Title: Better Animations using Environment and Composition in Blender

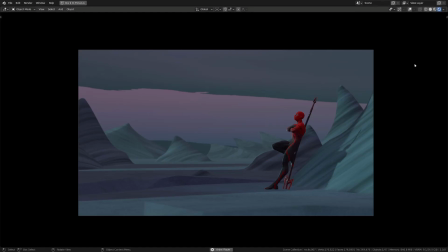8:09 If we now have a look to the color palette of this animation,
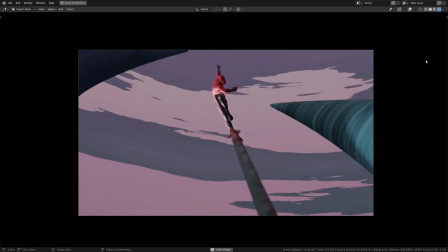8:12 You can see I used pretty desaturated blue colors in contrast with the red color of the character.
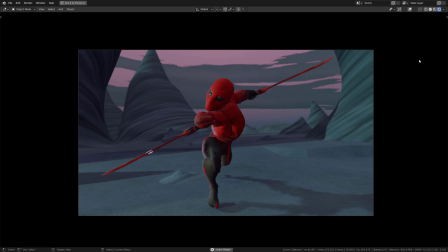8:19 This course is not about creating materials, but you can access them in the files and they are very simple.
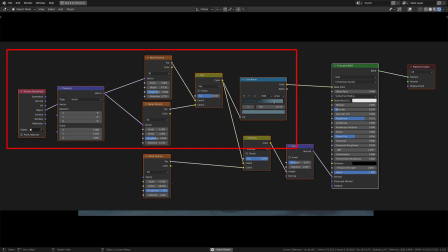8:26 The crown and the rocks use almost the same material. It's just a couple of noise mixed to drive a color ramp and that's it. On top of this, I've mixed a third noise that drives a simple bump. The sky was a little more complex, but I've already published a full tutorial on how to create it.
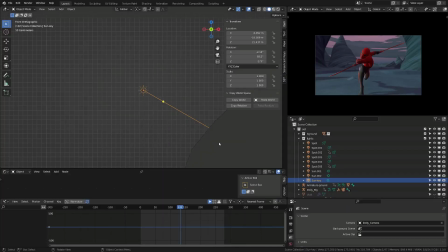8:47 You will find the link in the documentation. There are several lights in the scene, but the lighting is pretty simple. I have a key sunlight that I've positioned so that the character is lit in from the side.
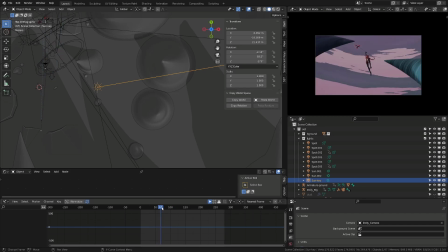8:59 It better shows the volume of the character, and also it casts a nice shadow on the ground, allowing us to better read the character position in space.
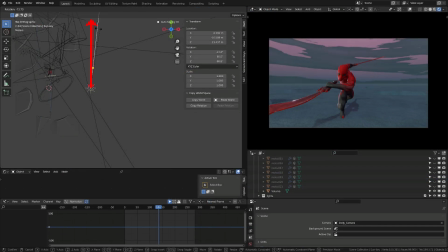9:08 You may avoid aligning your key light with the camera, as your character won't cast that much shadow and it won't read well. Having the key light facing the camera will lead to the same result. It won't read well. So it's nice to have a side lightning or a three-quarter lightning based on the camera position.
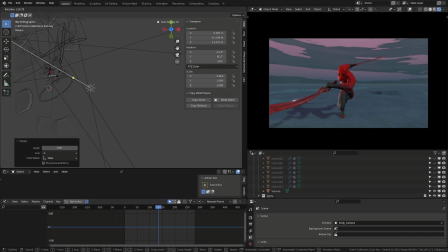9:25 This rule can be broken to create different moods, but if you're not a lightning artist, that's a good base rule.
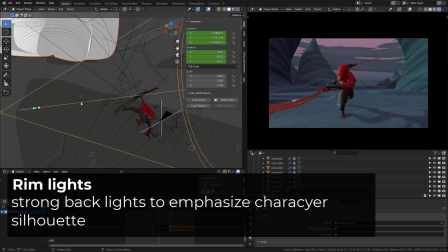9:31 And then most of the additional light I've placed in the scene are rim lights.
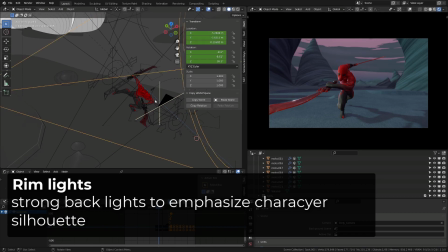9:36 Most of the time, I've used spotlights so that I can isolate the character.
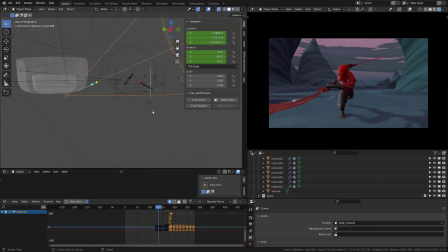9:42 I rotated them so that they don't lit the ground or the rocks, and it shows whenever we see it from the side view. If I now rotate the cone down, you can see it now lit the ground. We can clearly see the benefit of this rim light when the character is airborne.
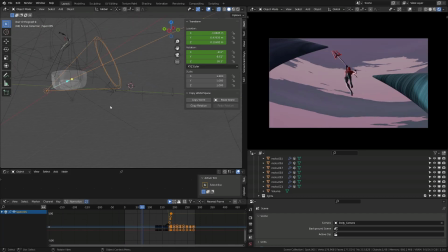9:58 I placed a couple of spot lengths slightly in the back of the character,
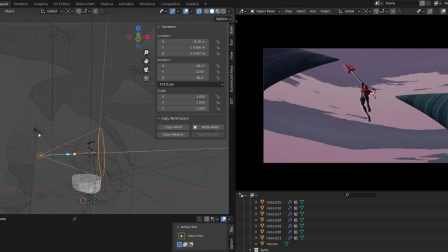10:02 and the strength of the light is pretty big and it's positioned almost on the opposite side based on the camera
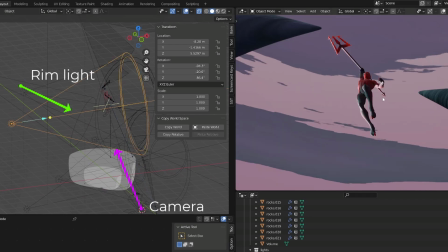10:09 position so that it does lit the edges of the character this is a classic to make the silhouette of
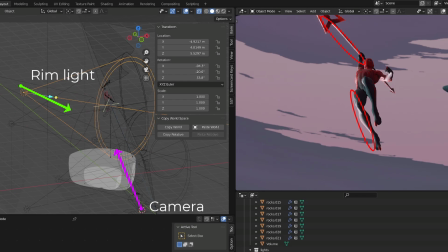10:16 your character pop you should find the benefit pretty obvious if i switch it off so you can use the environment to emphasize the animation of your character keep the environment simple and not too contrasted and you can also use lights to bring more readability to your animation.
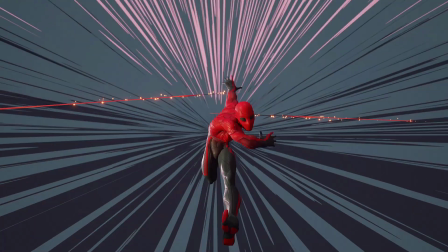10:34 And keep it simple especially if you are not a specialist in lightning or environment.
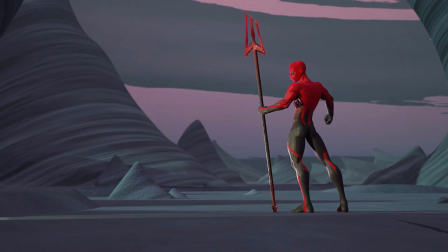10:39 This can improve your animation but it won't lend you a job as an animator.